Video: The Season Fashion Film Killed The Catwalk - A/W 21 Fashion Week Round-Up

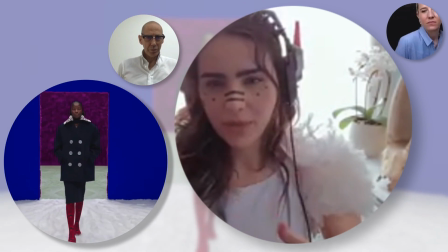um this film feels very different from all the other ones just because
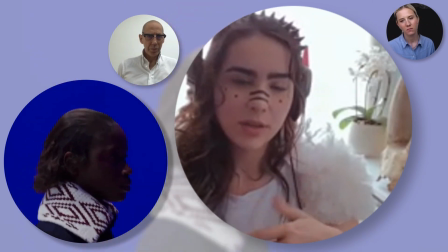not in a bad way just in a different way like you said it for me feels a little bit
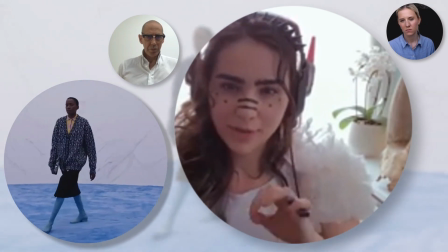less personal in a way but more like a really
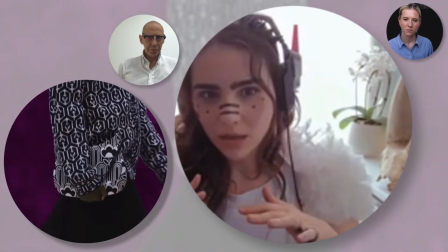well oiled machine I love how well choreographed all the camera work
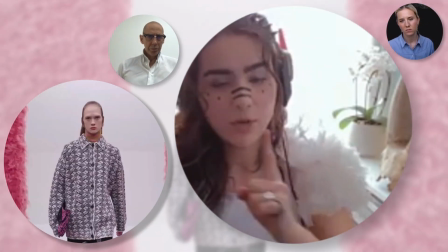is so your eye is following you exactly what they want you to see you know you start with the lapel jacket and then you go down to the
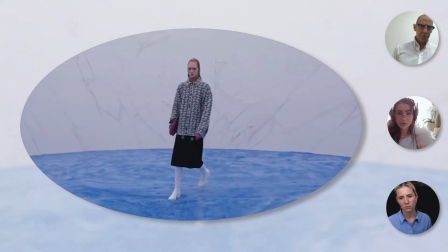shoes and then you fall and you track back with the shoes i do think that is a really clever thing um do you really feel
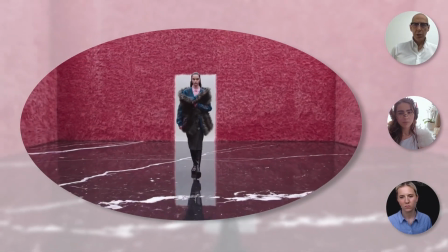that the tactileness of this set walking in those shoes which as you said in your review are going to be very
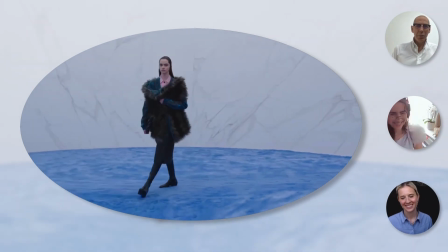quickly um but on that fur is around that kind of thing.
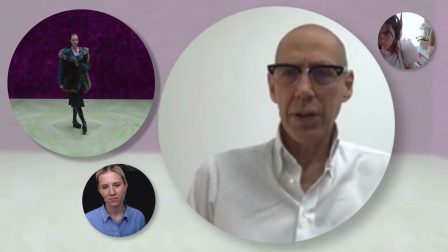And that, you know, it's very clever. It's very, it's well done in a way that MM6 was very clever.
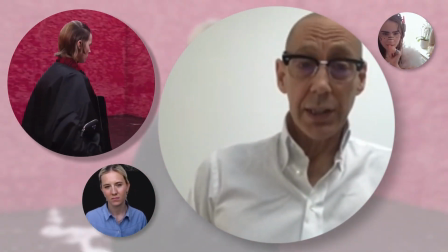It's also very clever. And I do think that there's something, you know, that there are different sorts of films being proposed here,
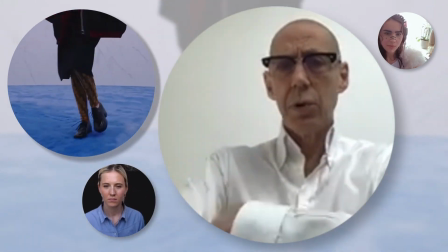but much as there are on a cinema, if you want to go to the cinema and watch an old Goddard film, you might want to do that one day.
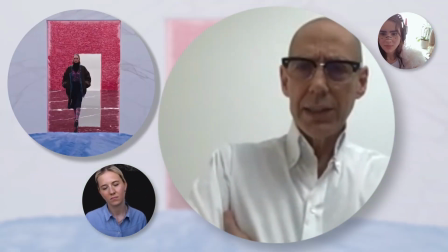Next day, you might want to go and watch the latest kind of, you know, version of a Marvel comic.
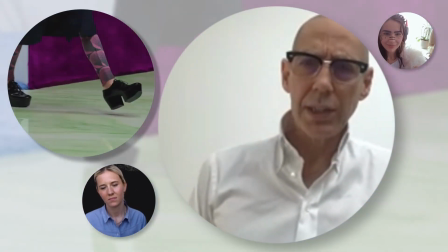You know, we're not people who only believe in one thing or only have one one taste you can easily sit back and watch some experimental bit of 60s
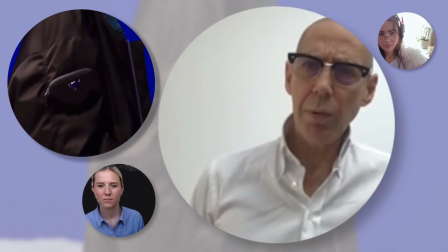minimalism at the cinema as much as you can watch some great blockbuster or a rom-com or whatever it is doesn't mean because you like
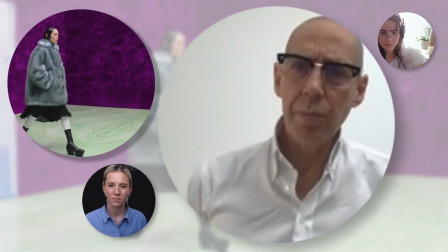prada you have to hate everything else or because you love um moschino and what jeremy scott does you can't like what prada's doing or can't love
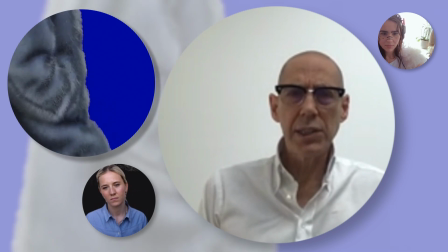what prada's doing you know that chroma blue is such a color you know i've been working a what with that chroma blue for Kanye West.
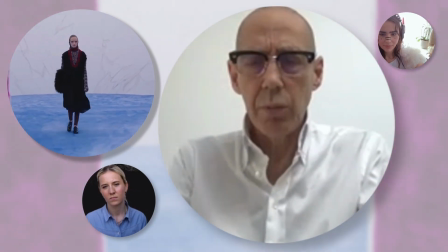So, you know, I know the power of that colour and one shouldn't underestimate the power of colour.
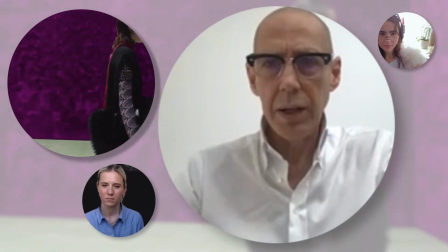It's really, really strong on the emotions. You know, there are people, you know, painters forever have been aware of this and people who,
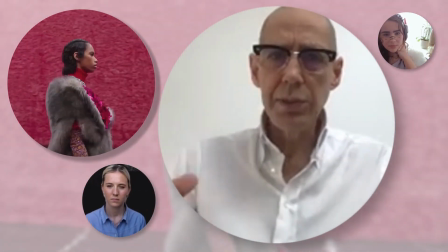like Kandinsky, you know, are just aware of the sort of, you know, the emotive power of mixing different colours and that's exactly what this works on.
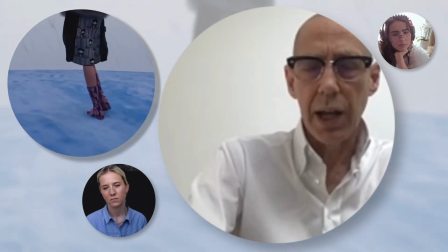So it's very clever. It's very well done. And it's all, yeah, but of course it would be.
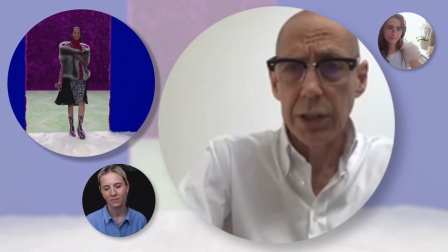It's not two young designers who are trying to find their feet. these are people who have been incredibly successful at doing um you know fashion shows
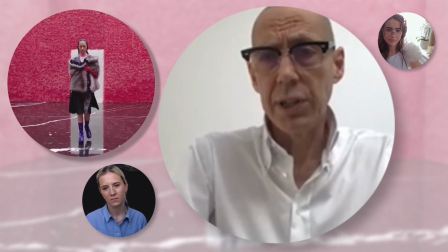over the years for different brands you know rat's work for calvin from under his own name for dior for jill sander each time with a big success
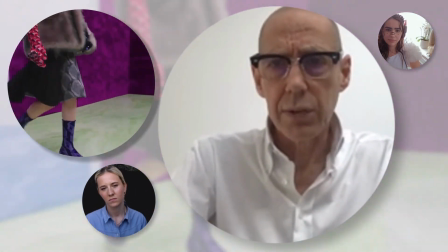you know so this is these these are virtuosos of fashion so of course it's going to be good it would be such a surprise if it wasn't
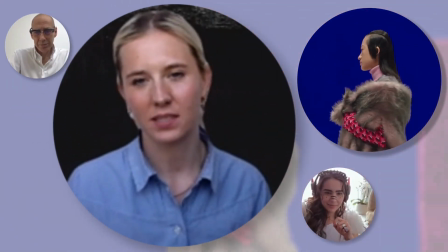i mean i think this sensory space because i mentioned had it for menswear but
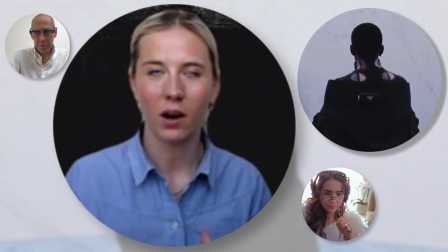you know really kind of works when you're talking about Prada because
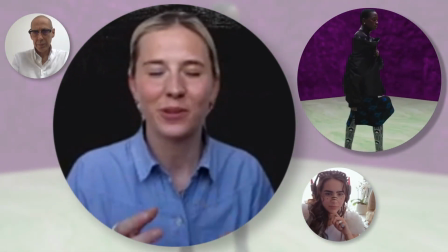Prada is it you know there's all these kind of conversations about which I won't repeat because it's kind of
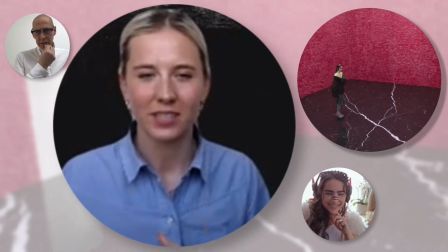like beating a dead horse but that you know the whole conversation about Prada being you know with bad taste
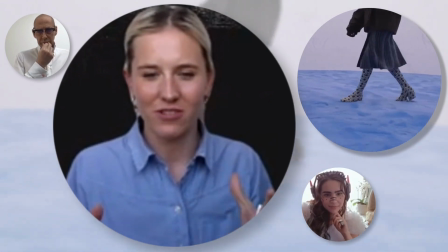and ugliness but when you see a Prada collection it really um kind of invokes
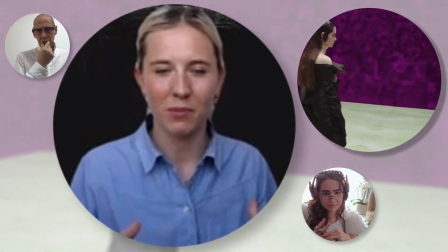a physical feeling and reaction in you and this set does the same you know you've got and as you follow it through you're moving into all these
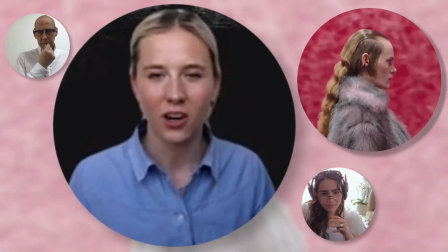different colour spaces and all these different textures and then that's also tied into the clothes which um you have all these different you know you've got
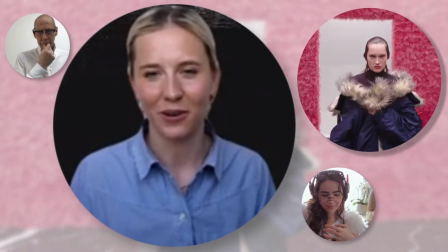these kind of garish sequins and then these furs and then you know as you mentioned the boots which I'm really obsessed with and won't stop hanging on about